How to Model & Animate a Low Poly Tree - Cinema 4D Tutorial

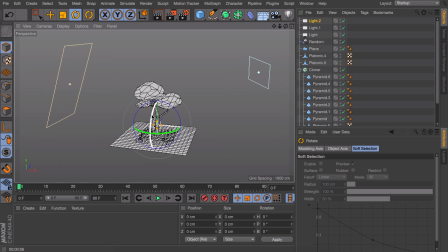[12:17]
So create a new area light and adjust it so it becomes one big overhead light floating above the tree.
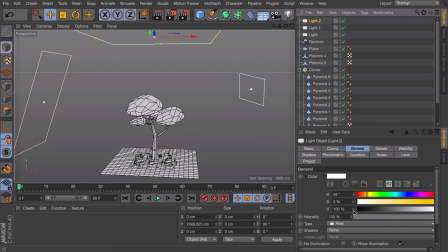[12:25]
This one can stay almost white, and we are going to give it some shadows as well.
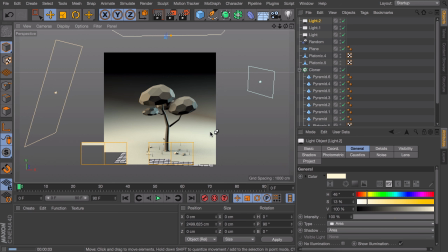[12:31]
When we render, you can see we are getting some of our details back again, but the overall scene is still pretty dark.
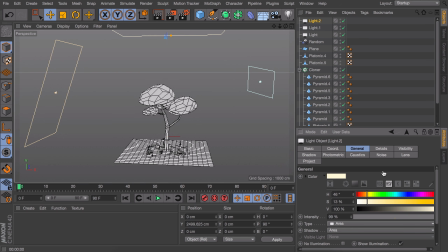[12:37]
A great way to light up your scene without cranking up the brightness of your lights and overexposing the whole shot is adding what we call a global light. Basically, this is a regular Omni light where we check the ambient illumination option. This means it will light up the whole scene regardless of its position.
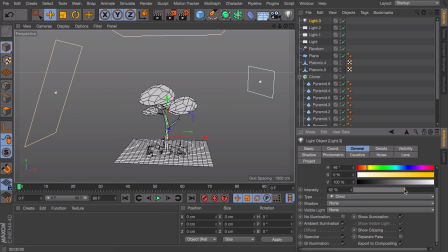[12:57]
Now you can control the brightness with the intensity slider, and let's keep it somewhere around 80% for now.
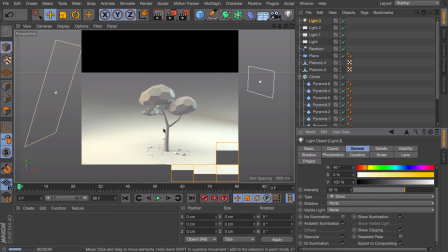[13:04]
When we render this, you can see everything receives enough light right now.
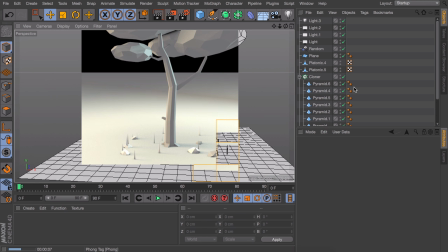[13:08]
Also, something I would like to point out is how the shadows behave depending on where you place your lights.
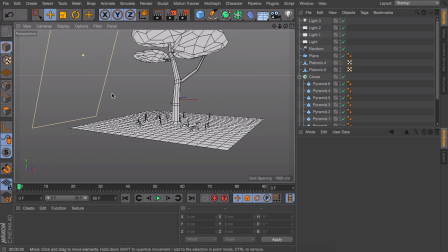[13:14]
When the light is close to your object, the shadows get larger and softer, and when we move it further away, the shadows get darker and sharper.
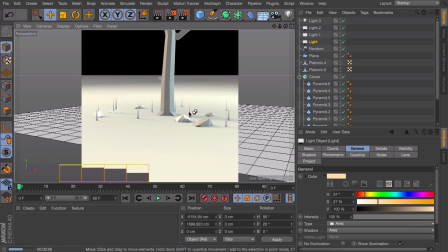[13:23]
In the render you can see everything is nicely lit right now, but the background is still black.
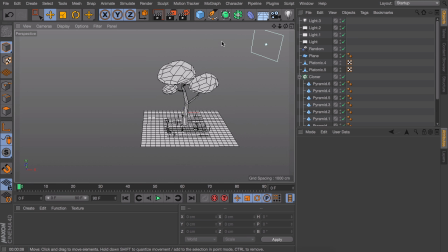[13:29]
And we want this infinite floor look, so a first step to do this is adding a background.
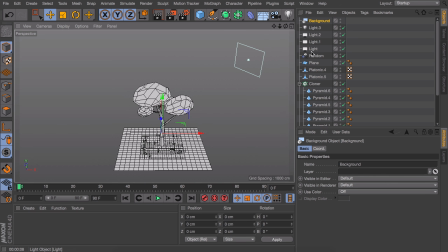[13:35]
And let's move the floor object closer to the background object in the hierarchy, so we can see what we are doing.
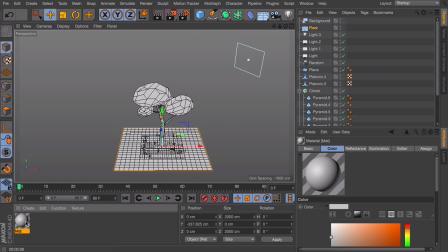[13:41]
And now create a new material down here by double clicking. And you can just leave the settings at default right now, so close this window. And then apply this material to both the floor and the background.
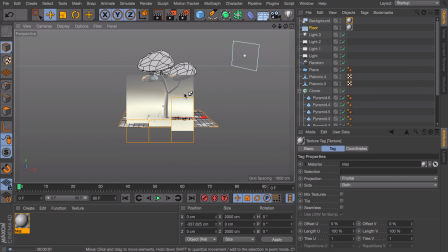[13:54]
And when we render this, you would expect it to be smoothly merging into each other, but it doesn't.
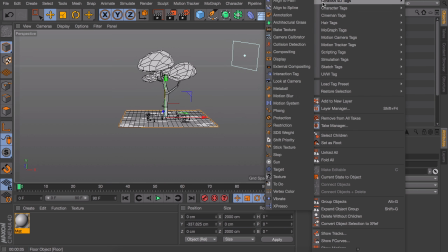[14:00]
To fix this, you need to right click on the floor and go into Cinema 4D tags and select the Compositing tag.
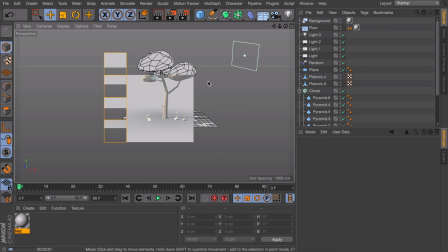[14:07]
Now simply check the Compositing background option and you're done. So now when we render, you can see it works fine,
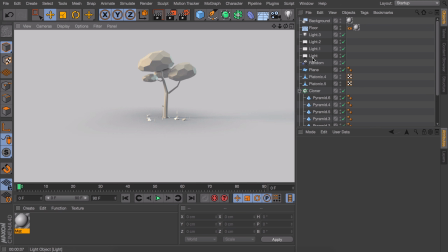[14:15]
but the shadows down here on the floor are a little bit too much for my liking, and this is because the light is too far away.
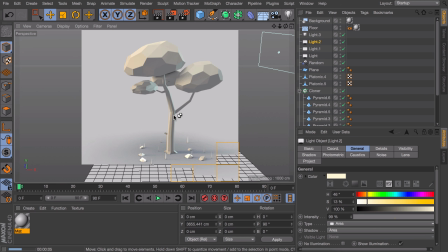[14:22]
So if we move it further away, it gets even worse, but we want it really close to the tree, so it gets really soft.
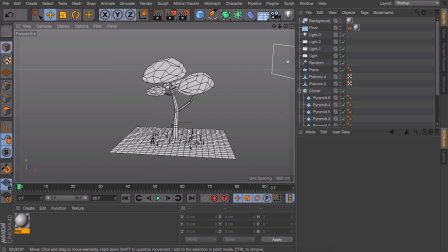[14:29]
But we can adjust this later on. But first we are going to set up a nice composition for our camera. And we can do this by creating a camera and checking this black square so it turns white. And this means you're currently viewing through the camera lens.
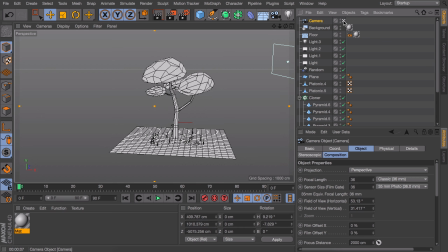[14:46]
And now we are going to apply a trick that turns everything in something that looks like a miniature object. And this can be done by setting the focal length to something like 200.
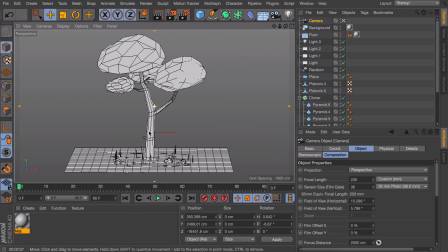[14:57]
What this does is zooming in so much that the perspective gets straightened out. And now let's also reposition this view so the tree is nicely centered.
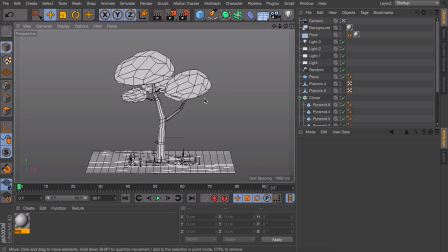[15:05]
And when you're satisfied, it's a good idea to lock the view so you don't accidentally ruin it by moving the camera. To do this, you need to right click on the camera and go into Cinema 4D tags again. And there you can find the protection tag, and this means you can't edit the object, you can't move it around.
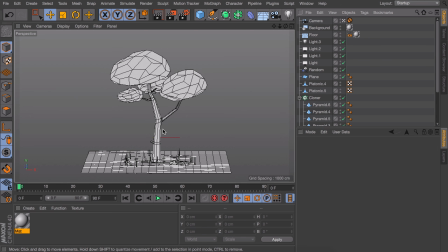[15:23]
It stays there exactly like you left it. Now as a final step, it's a good idea to add some colors.
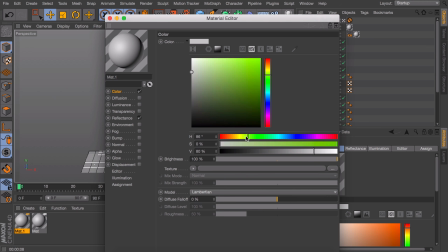[15:28]
Our first material will be the tree crowns. Give it some bright green color with a hint of yellow in it maybe. And down here we are going to add a texture to it, which will be a gradient in this case.
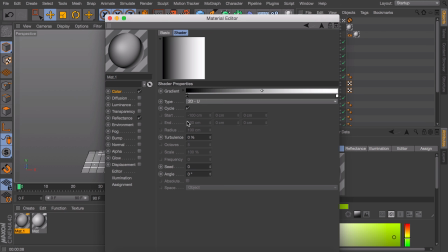[15:40]
When you've done that, click on the gradient image and set the type to 2D circular. And up here we want to right click on this gradient and invert the knots so it gets darker around the edges and bright in the center.
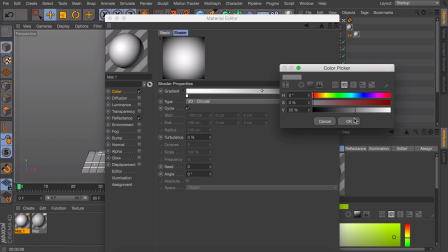[15:54]
Also replace the black with some medium gray so it isn't as harsh.
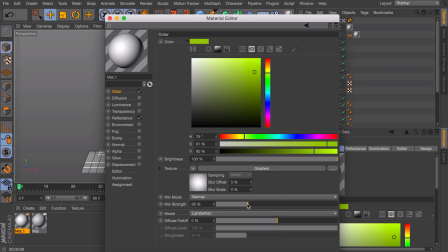[15:58]
When we go back to our color settings, reduce the mix strength a lot, so something about 10% would work, because we only need a little hint of it.
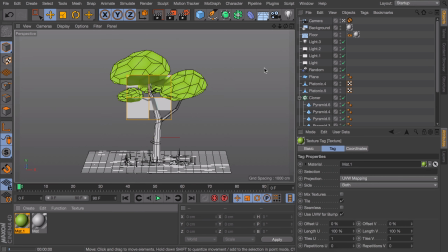[16:08]
And now after we applied the material to the objects, you can see the center of every polygon is slightly brighter than the edges.
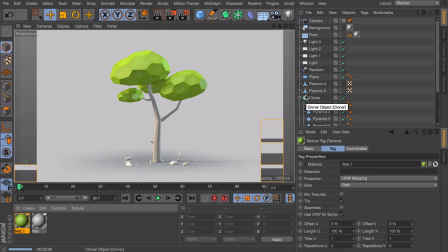[16:16]
And this is a good technique to use on low poly objects that are kind of round, because the edges usually don't look as crisp on these.